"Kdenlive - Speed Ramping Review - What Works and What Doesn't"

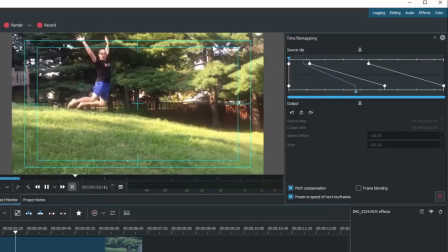This is just meant to be slow, or I should say increasingly slow from the start,
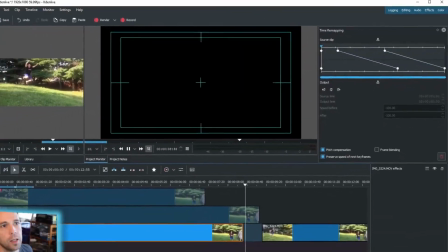and then it catches up very quickly to keep pace with the frame of where it ends up.
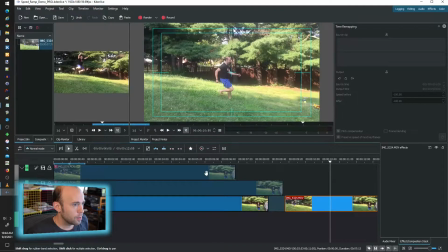All right, that's coming back to the original clip. So that's one example of how you could do it, and it's a very basic example.
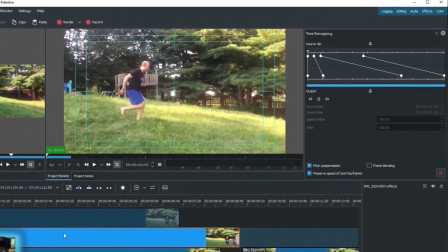I'm gonna flip on the next example here. This one is a little more sophisticated in that we're easing into it just a bit more.
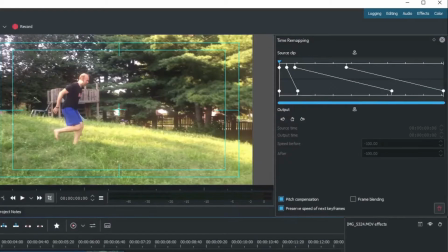I added another keyframe here so that it would have a little more lag in real time before it got
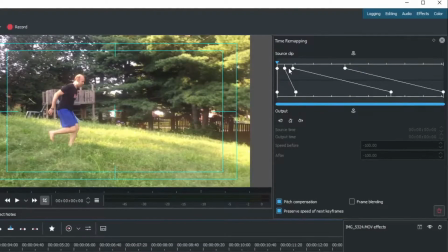up to the slow-mo calculation. You could make this very stark in that you could straighten this out a little bit here so that this is solid 100%,
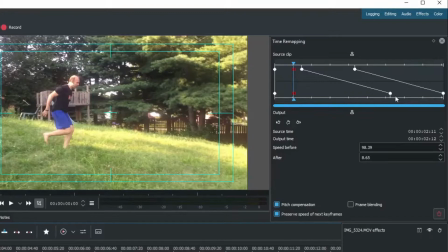and then it will automatically drastically recalculate itself. If you have longer clips, you can make it a little more gradual. Mine's very short. So just keep that in mind. I wanted a little bit more of a tempered change. That's why I did that. And you'll notice that the other clips move as I make adjustments.
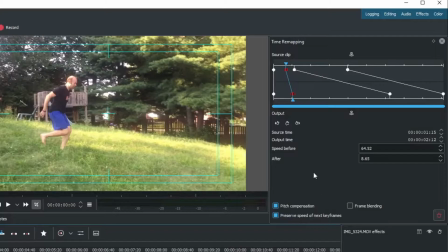That is this preserve speed at the next speed of next keyframes option, which you can turn off, although it seems to get really wonky if you do, because it does not do the calculation for you to where speed should be.
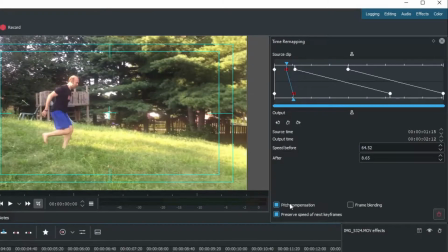It's very jerky. So I recommend keeping that on. Pitch compensation is actually to accommodate for sound, which is a nice idea. If you had some kind of sound recorded that you want to somewhat maintain the wavelength structure of while you're doing this.
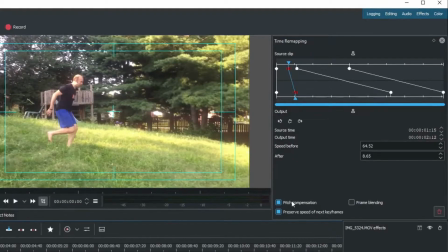So nice idea. It's there if you want to use it and keep the audio in pace with what you're doing, and keep the pitch, more importantly, in pace with what you're doing.
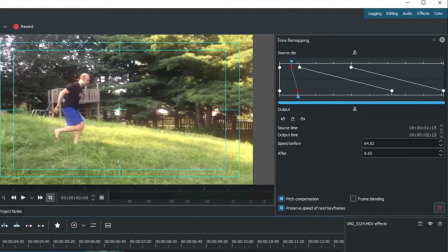That's pretty cool. So I'll play this one through now that I've talked about it,
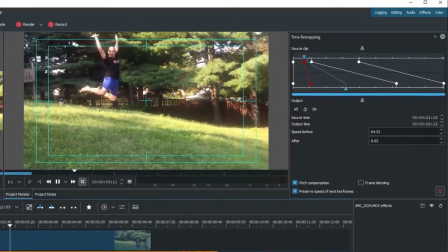and you can kind of see how it's kind of a tempered with real time, then it moves into the slow mode transition,
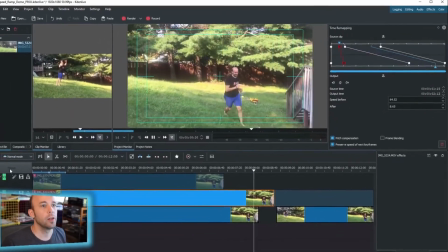and then it kind of cuts back into real time. All right.
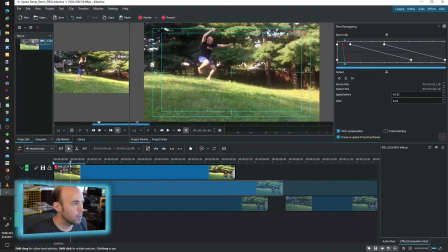The last example here is up here, which this is go quick and then slow down.
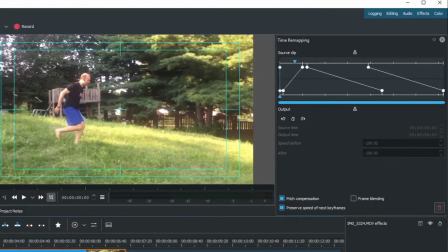And you do that by going the other way with your dragging. So I want it to calculate, get gradually faster,
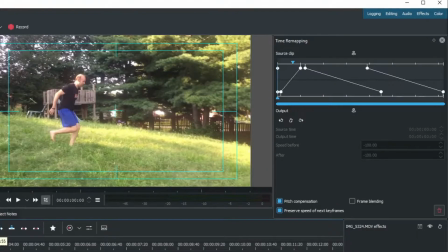but then immediately transition and flip into a calculated slow ramp, which is really neat.
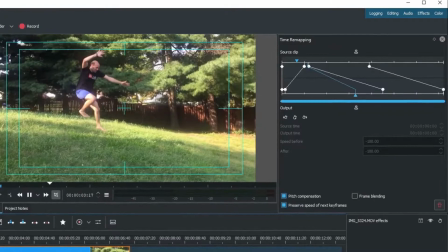That's kind of the traditional use case that you may see with other things, where you want to really accentuate the motion, and that's how you do it.
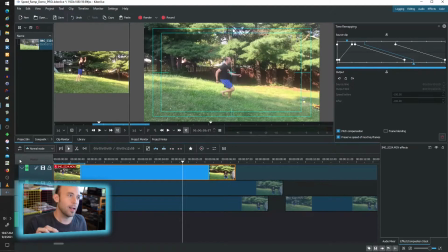You add a blip of speed, and then you slow it down really drastically with this calculated speed tool, and that really brings out the motion quite a bit, as you can see. I'll just play that again because it's really neat.
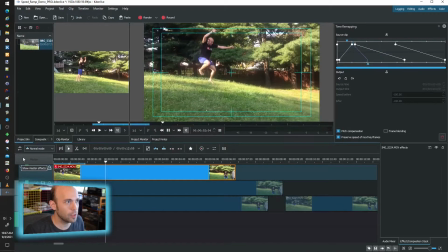So you can kind of see how it really draws out the delay of my jump. That is, granted, very extreme, and I could tweak that a bit just by correcting how much I want that speed to adjust.
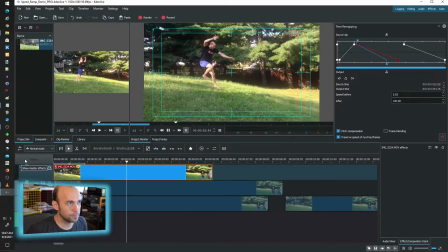I'm gonna drag in the bottom variable because I like where it starts. And you can see how that gets more palatable for the motion as I adjust that.
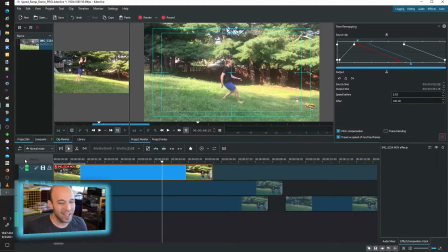So that's the basic premise of how the controls work. Now the kind of not so good news that I found. If you want to export this, there are some troubles, especially with Windows.
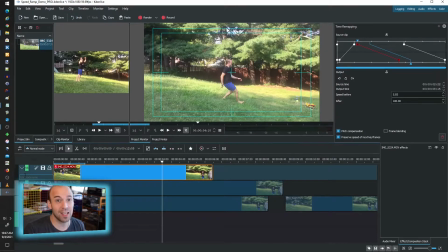I have not tested this in Linux, but I've tried this 6 ways from Sunday in Windows 10, and there is a problem here. I have been trying to get this out as MP4. I like MP4 because it supports the high definition resolution coming out of this.
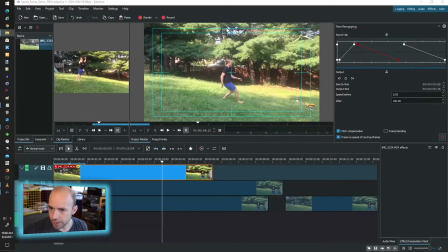I've even tried 4K just to see if it made a difference. It did not, by the way. But if we do an MP4 clip, I actually have something queued up here for you to see.
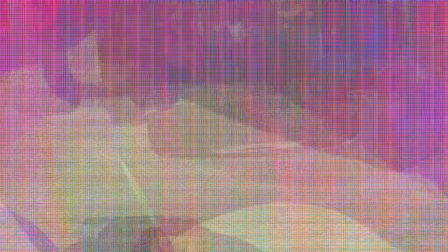It does this really weird, there it is, this really weird interpolation
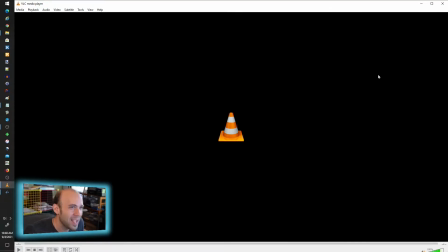thing when you try to render it out. And I could not figure out what to do about that.
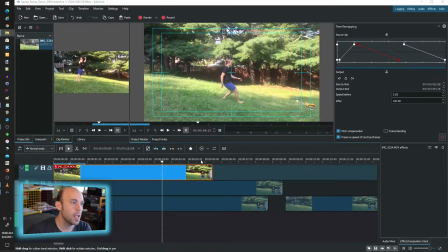I had mixed success if I played with different codecs. Sometimes if I used MPEG, it had reasonable quality and it came out all in one piece. Although I'm finding today that for some reason, I think it may have had a Windows update since I tested some of that out. It doesn't work anymore. It comes out without the video.